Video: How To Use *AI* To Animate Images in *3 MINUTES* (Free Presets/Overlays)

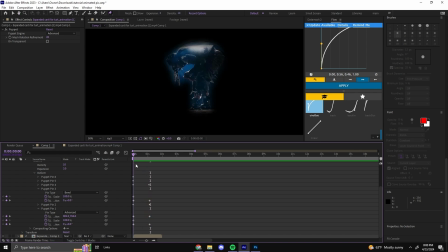435s
and you can see already we have this cool kind of bending in animation i might not be super noticeable but it will be noticeable in the animation you'll see so you can see he's just kind of like bending in a little more than he already was remember just try not to exaggerate your
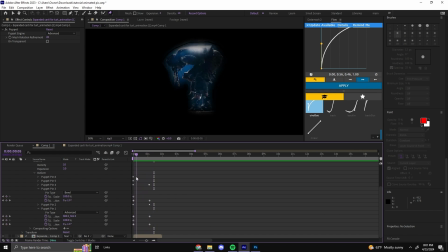451s
effect too much because then it will look unnatural and it won't look like your picture's actually moving it'll just look like a weird animation so yeah once you have something that you're proud with uh you can either like drag this out across the whole animation or you can like kind of loop it
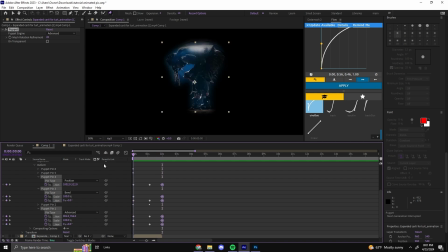466s
by just like copying the starting points and putting it at the end of your clip so it's something like this maybe and to kind of you know of course make it look more natural I would just easy ease all of them so that maybe looks a little more you see it kind of
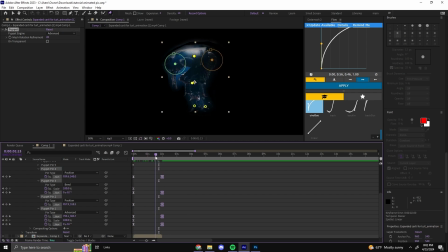480s
bends in bends out I'm just gonna have this single little bend in go throughout the whole thing so I'm just gonna select all of these and maybe like easy ease them or put like a different kind of curve on it so yeah once you have something that you're happy with uh you just
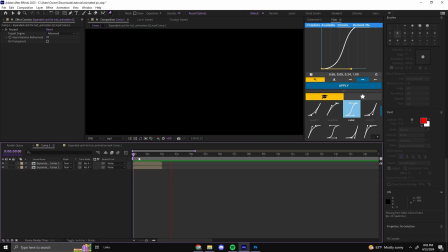494s
can uncheck the solo layer and you can see your animation play out first hand and you will see there is this ghosting effect but that is
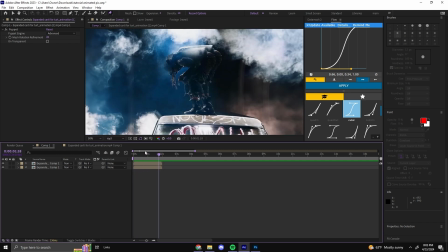501s
actually easier to fix than you think and believe it or not we're gonna use ai again this bottom layer that has like everything on it you know the background your character everything not the solo layer you just animated you're gonna want to actually take the mask from this top layer that you animated copy
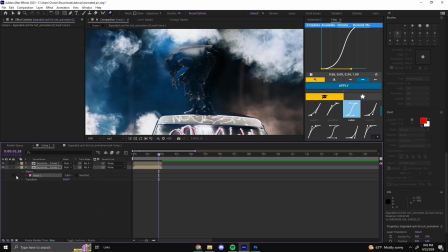516s
it paste it on the back one and switch it to subtract now you want to pre-comp this layer again open it up and you want
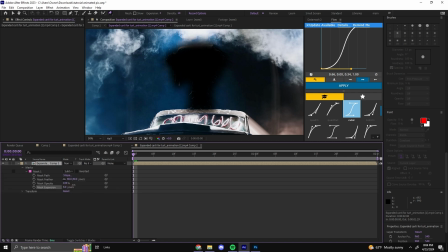525s
to expand the mask so that it covers the whole character so for me it would be like that remember it doesn't have to look
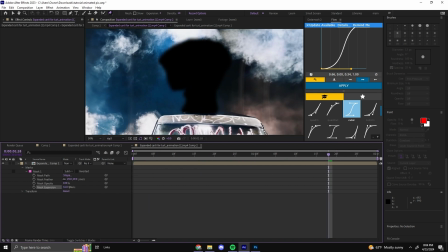531s
nice just so that it keeps your character out of the frame the whole time and once you pretty much have your character cut out like this there's just a
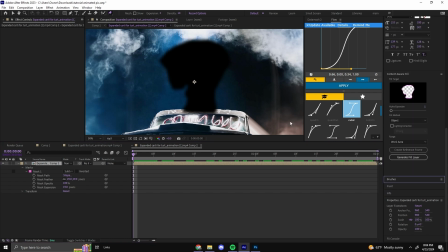537s
big black splotch in it you're actually going to want to use ai again which in other words is content aware fill and you kind of pull this tab up on the side i would leave all the settings as is just make sure this is on work area not entire duration because sometimes i
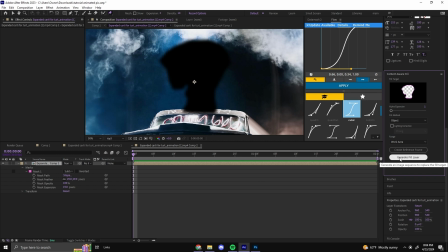553s
just crash my after effects like in multiple cases it's bad you're just gonna want to click generate fill there all right and once it's done you can see
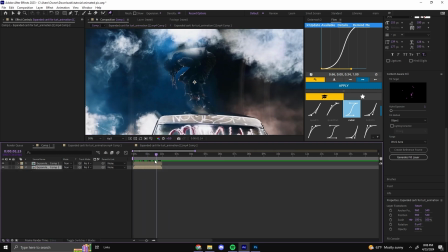561s
it pretty much just filled in all that empty space for you and now that ghosting is gone and your character could do their animation in
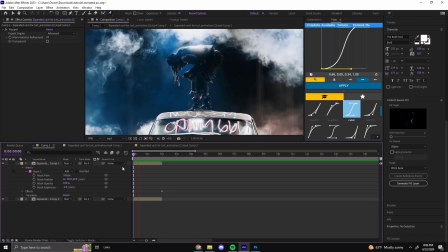569s
peace so yeah you can see zooms in character does a little bend and it looks great already you can leave it like this of course but what really is gonna sell it is overlays that match your photo that have motion other than your subject so in this instance it would be like smoke
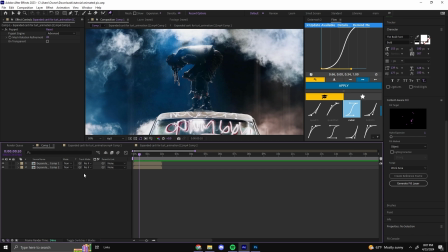587s
or dust particles or you know you just have to find stuff that matches your clip so i'm gonna actually link a couple overlays commonly use overlays for things like this so like i said smoke dust uh just particles overall like stuff like that that is gonna be super helpful for making your pictures
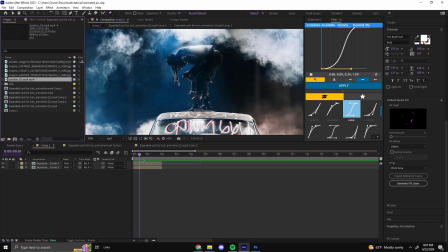602s
actually look like you know they have motion they have life to them so i'm actually gonna use this particle overlay which i think sells the
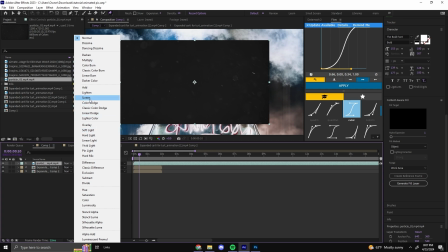609s
effect the best in my opinion and you just want to put it to like color dodge your screen uh and you just kind of overlay this you kind
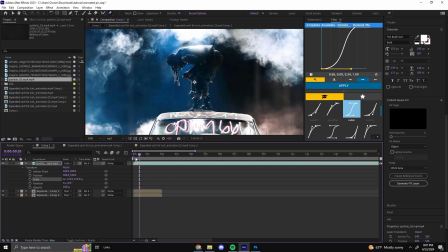616s
of overlay it over your clip and you can see already you see there's a lot more motion going on you know i get all the smoke going on and then next i'm gonna
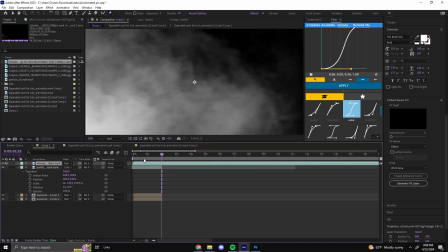627s
add a smoke overlay which i think in particular works really well for this clip especially because there's a lot of
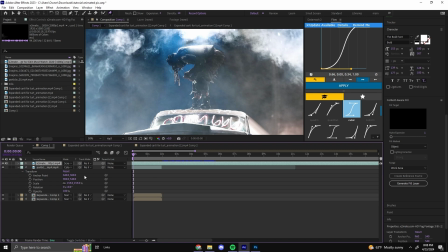634s
smoke in the background so i'm just gonna add this put it on screen um maybe turn on the opacity so it's not so overbearing and
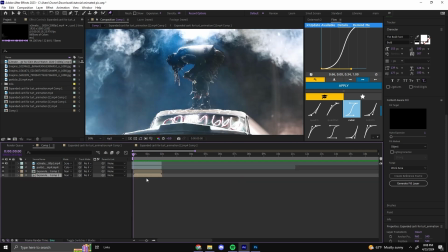641s
boom really looks like the scene is alive now and if you really want to go out of your way to make it look like everything is moving you
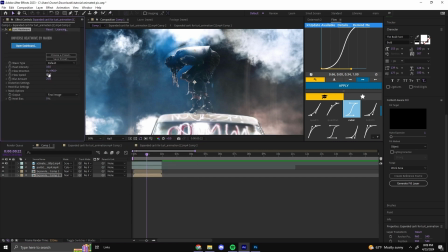649s
can add something like maybe heat wave to your background clip uh you know mess with the settings so there's like some motion going on in the back there you go kind of makes it look like the smoke in the back is already moving uh it will alter everything though so now it looks
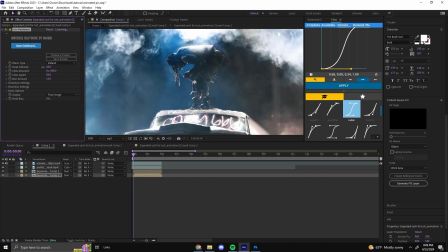662s
like the car is like melting uh so you know mess around with with this how you want
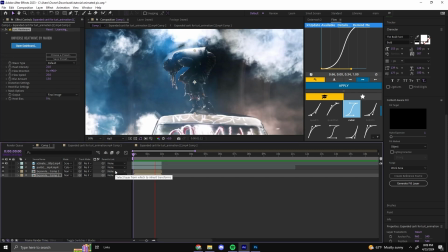667s
um just gonna add a little bit of heat wave something like that maybe to add some motion to the background
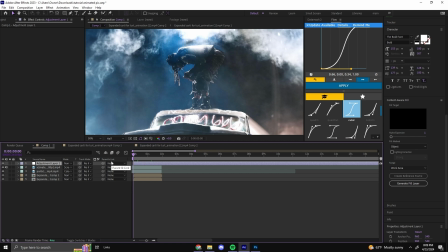673s
and i'm also going to add in this little transition blur that i made that i think in particular works really well for
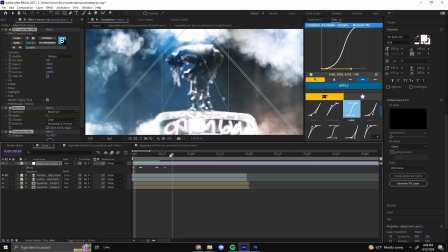681s
uh these kinds of clips and you can see it kind of just comes in like that it's just a mixture of different blurs and glows and i think it works really
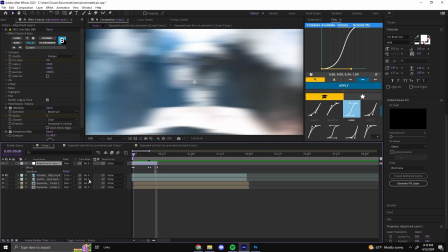688s
well for like transitioning from clip to clip or just even like bringing in a clip and you can come uh you combine this with my beat shape
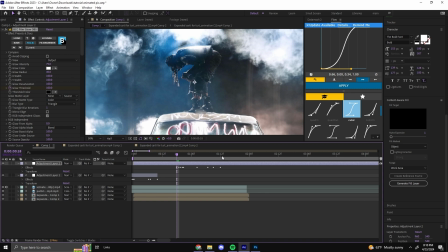697s
which i will also provide in the description and you can maybe have
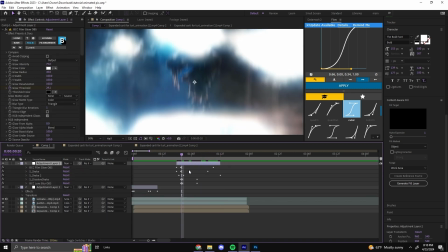702s
it so like you know it shakes when he does his little animation so
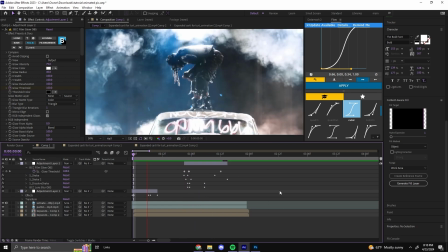706s
something like that so you can see it kind of comes in does a little shake when he does his animation
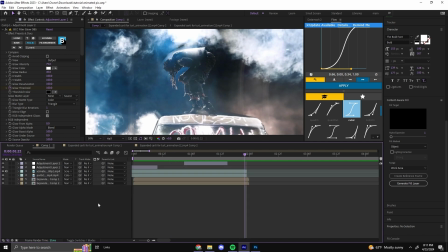712s
and boom there you go now just some extras that i i think pull it all together i know i've said that a lot but just some extra more extra things that pull it together obviously a color correction so that it just you know mushes everything into one beautiful piece of art um another thing could just be like a
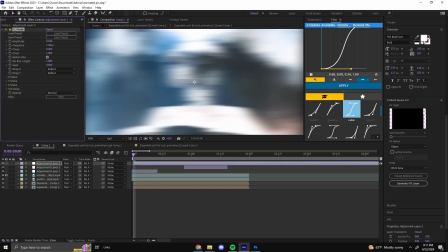730s
slight subtle little shake so i'm just gonna add a subtle little shake preset i will also be linking in the description and you can see it adds
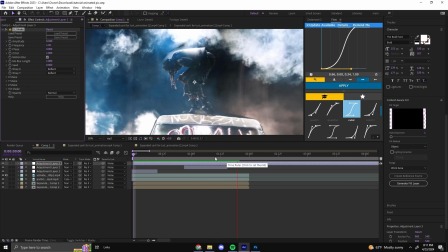738s
some of that very necessary camera movement uh to the shot that kind of makes it come even more to life you can alter the frequency
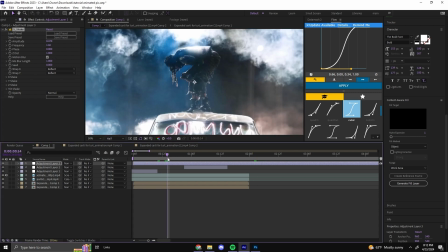745s
and the amplitude uh just so you have like you know your desired effect and i'm just gonna slap some uh color correction on it and and we'll pretty
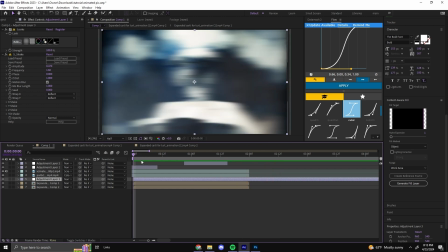754s
much call it a day day and just like that with some simple overlays color correction and the use of AI of course there you go you have an animated photo you see it comes in with a nice little blur camera
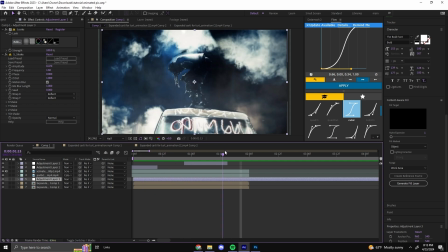767s
shaking smoke moving around and you take this line animation and it's all a pretty quick process if you want to skip all the extras and just you know do straight up AI um of course I highly recommend that you don't do that because don't let AI do the work for you bring in your own creativity bring in your own twist do something different um yeah
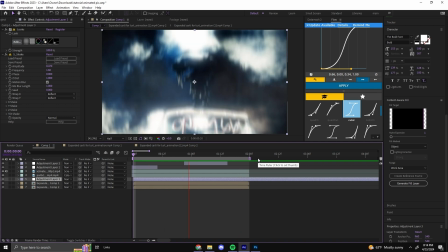785s
but that's pretty much it i appreciate you guys for tuning in and being super patient with this tutorial because i did take a little long for my last carnival edit uh hopefully you guys understood this enjoyed uh let me know in the comments what you guys think um i'll help you guys out if you need any help just let me know drop a like drop a comment subscribe uh
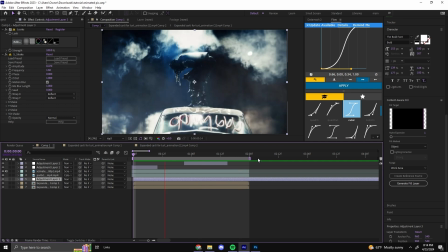804s
comment pickle if you need it this far and yeah i'll see you guys next time